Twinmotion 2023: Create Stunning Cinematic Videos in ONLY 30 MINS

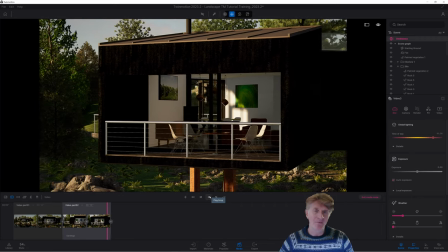253s
It's sort of really kind of focusing in on that level of detail. Now, another really nice little tip with cinematic video is to blur the background.
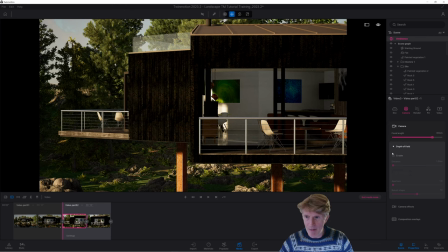261s
So what I'm going to do here is go back into this one, I'm going to enable some depth of field.
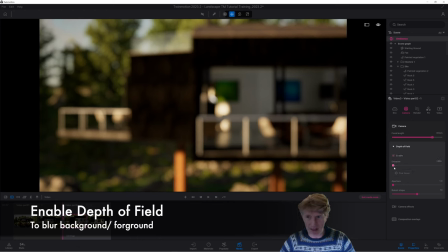266s
Now, of course, that's way too much depth of field right now. Basically, there's two ways that we can sort this.
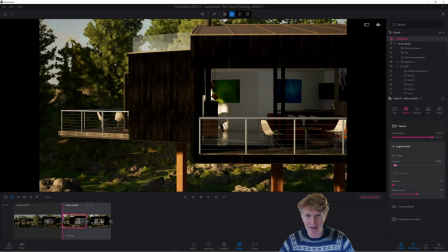271s
We can either kind of start to slide the perspective distance around, and you can see if I get this right,
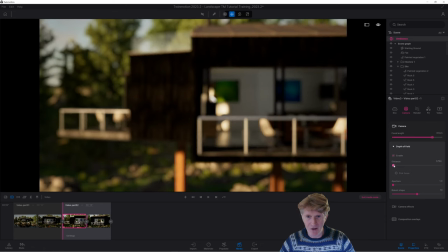276s
okay, it's quite sensitive, you'll just about be able to get focused onto the balcony,
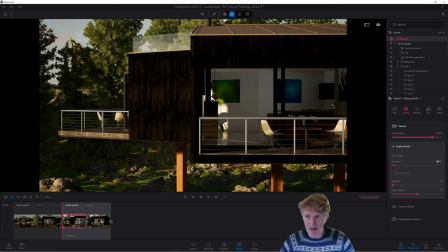282s
and the background is still quite blurred. Now, it is very sensitive, so I would recommend you play around with typing in numbers here.
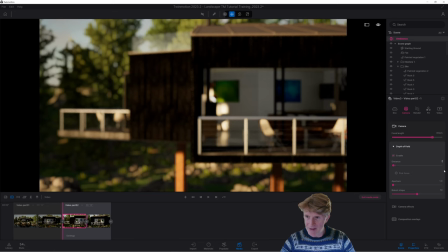289s
So there's 5, let's go for 7. Yep, that's looking pretty good. So I just want to kind of test this one out. Okay, so I'm going to go across to this one, put the depth of field on,
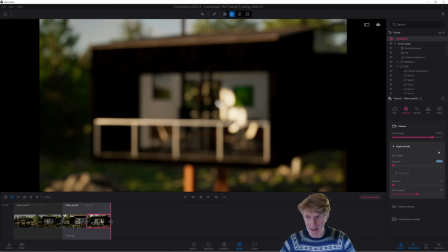299s
and while I can change this while I'm animating, let's match it with 7 again. and we'll click update.
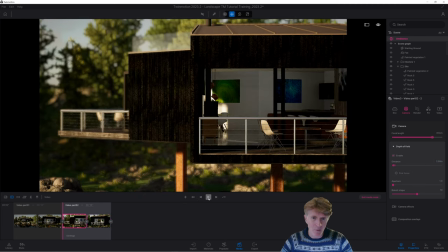306s
Okay, so what's the difference now? When I just rewind this clip, the background is blurred out.
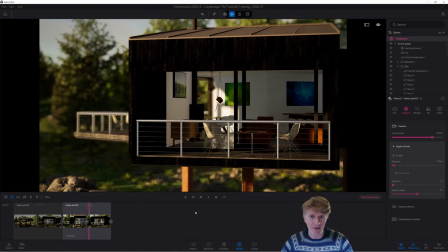312s
So all our attention is focusing on that nice balcony and just about to the interiors,
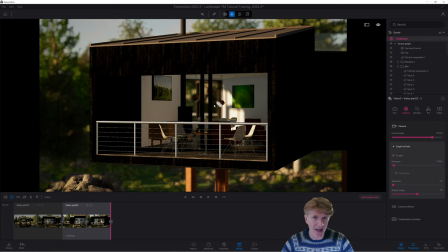317s
yet some of the kind of like depth of the interior is also greyed out. So that's the first sort of little tip on cinematic videos. Get your focal length, you know, quite large, okay, so you're really zoomed in, but also introduce a little bit of depth of field as well.
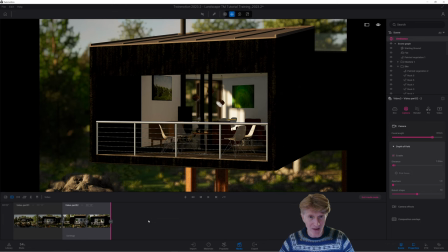333s
Okay, now there are some other things that we can do to increase this, but I'm keen to move on. So I think what we'll do is we'll go around to a totally new position.
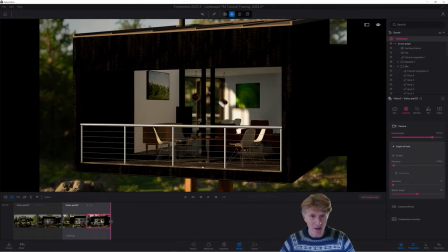342s
In fact, let's kind of start from this point, and now let's kind of like zoom into these open doors into the space.
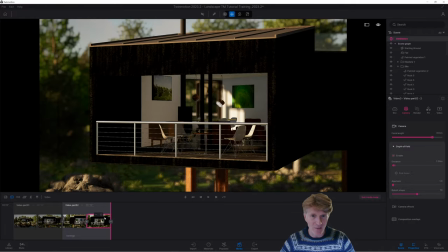349s
Let's try this and see how this works. Okay, so starting from this position here, I'm gonna click onto new plus sign.
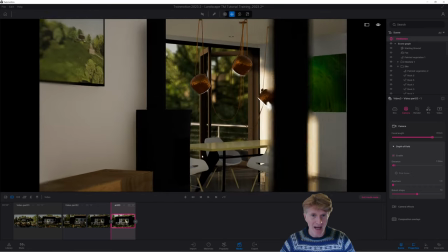356s
Let's zoom in a bit, okay, into this space here. Okay, that looks pretty good.
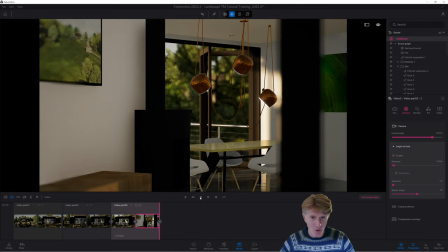362s
And basically we'll keep it two clips short. So I'm gonna rewind, play.
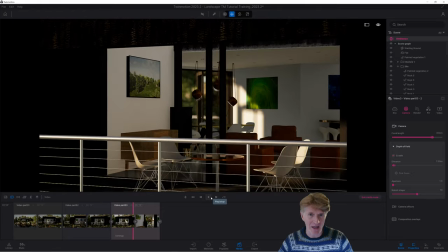367s
You can see we've got about 10 seconds. We can adjust the timing if we need to of this a bit later, but that looks pretty good.
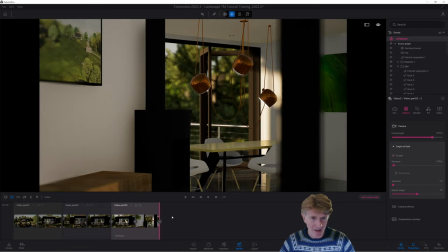374s
I like the way that we're getting the blurring in the foreground and the background as well. And what I might decide to do, let's just go forward a little bit more.
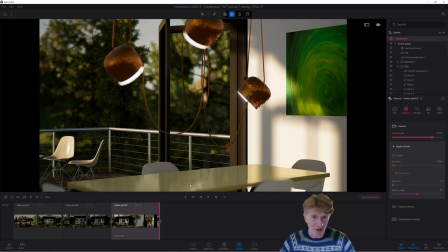382s
Okay, let's move across at this stage and just focus in on this table with one more click.
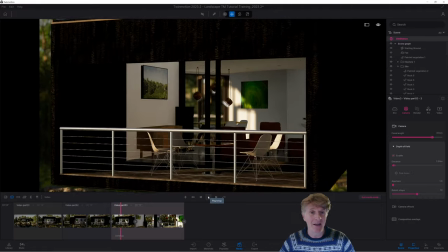388s
Let's just preview how that animation looks again. Very easy to do and very smooth in Twinmotion.
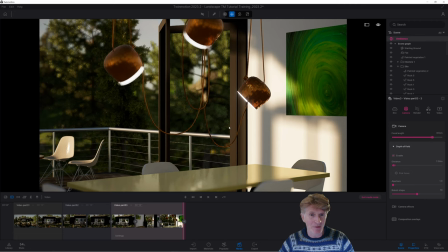394s
I'm gonna focus in on this table. Now, one really nice thing to do here, of course, would be to actually add a bit more detail, and that's one of the beauties of Twinmotion.
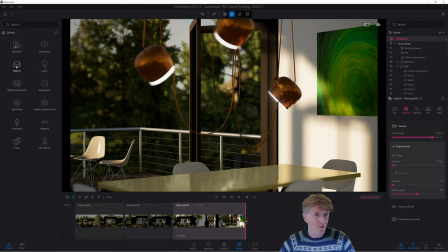403s
Let's go into my little libraries down here. Let's go for something in the objects, home and living room. And let's add some nice detail to this sort of focal point here. So I guess, you know, we may well have like something like a laptop in there that we could kind of land in.
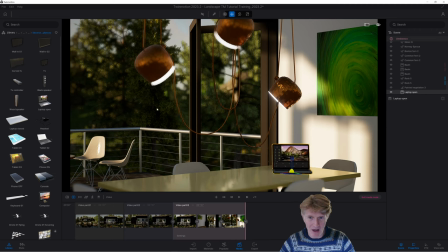420s
And let's just spin that around. That looks cool with a little Twinmotion logo on. You know, the obligatory mobile phone. There's always a mobile phone on someone's table, isn't there? Let's pop that in. Let's also go for something a little bit natural to soften this up a bit.
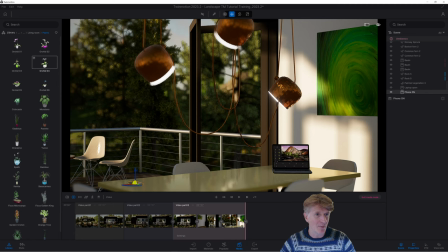435s
So I think I'm going to go through to living room and maybe go to plants. Let's just try out maybe one of these little orchids. Just sort of drag that on. Now, you know, immediately we've got a nice sort of focal point that we can actually focus on.
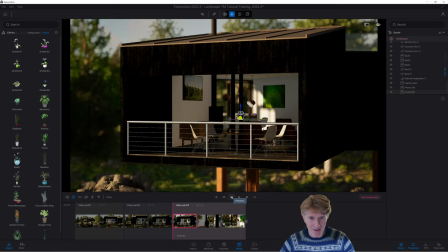449s
So let me just rewind this section now. Look at the difference.
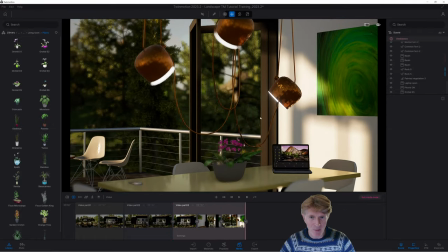454s
We're kind of focusing in on just something a little bit more in the scene that gives us a little bit more attention. Okay, so here's our second clip for cinematic video. Now I think I'm going to go a little bit more inside one more time.
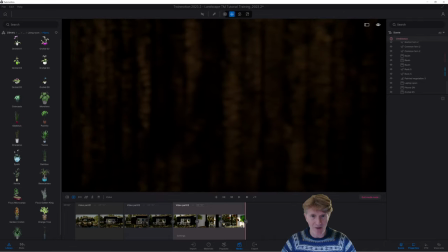469s
So I'm just going to kind of spin around and see if we can kind of like, just be careful we don't sort of crash outside the building.
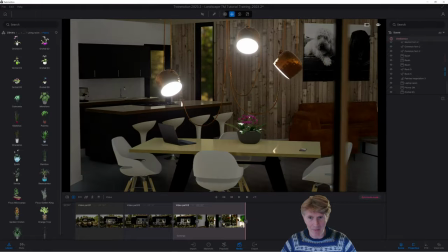476s
Okay, here's quite a nice little shot here. Just kind of looking through, I think we're inside that glass.
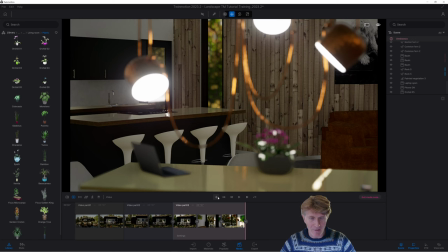483s
Yeah, I like the look of that. So let's click plus. And basically what I'm going to do here is probably go to the depth of field and pick focus, because I really want to just focus a bit more closely on that foreground.
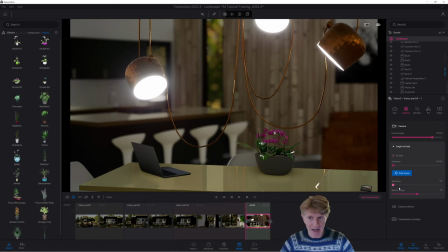495s
Now you see how I did that?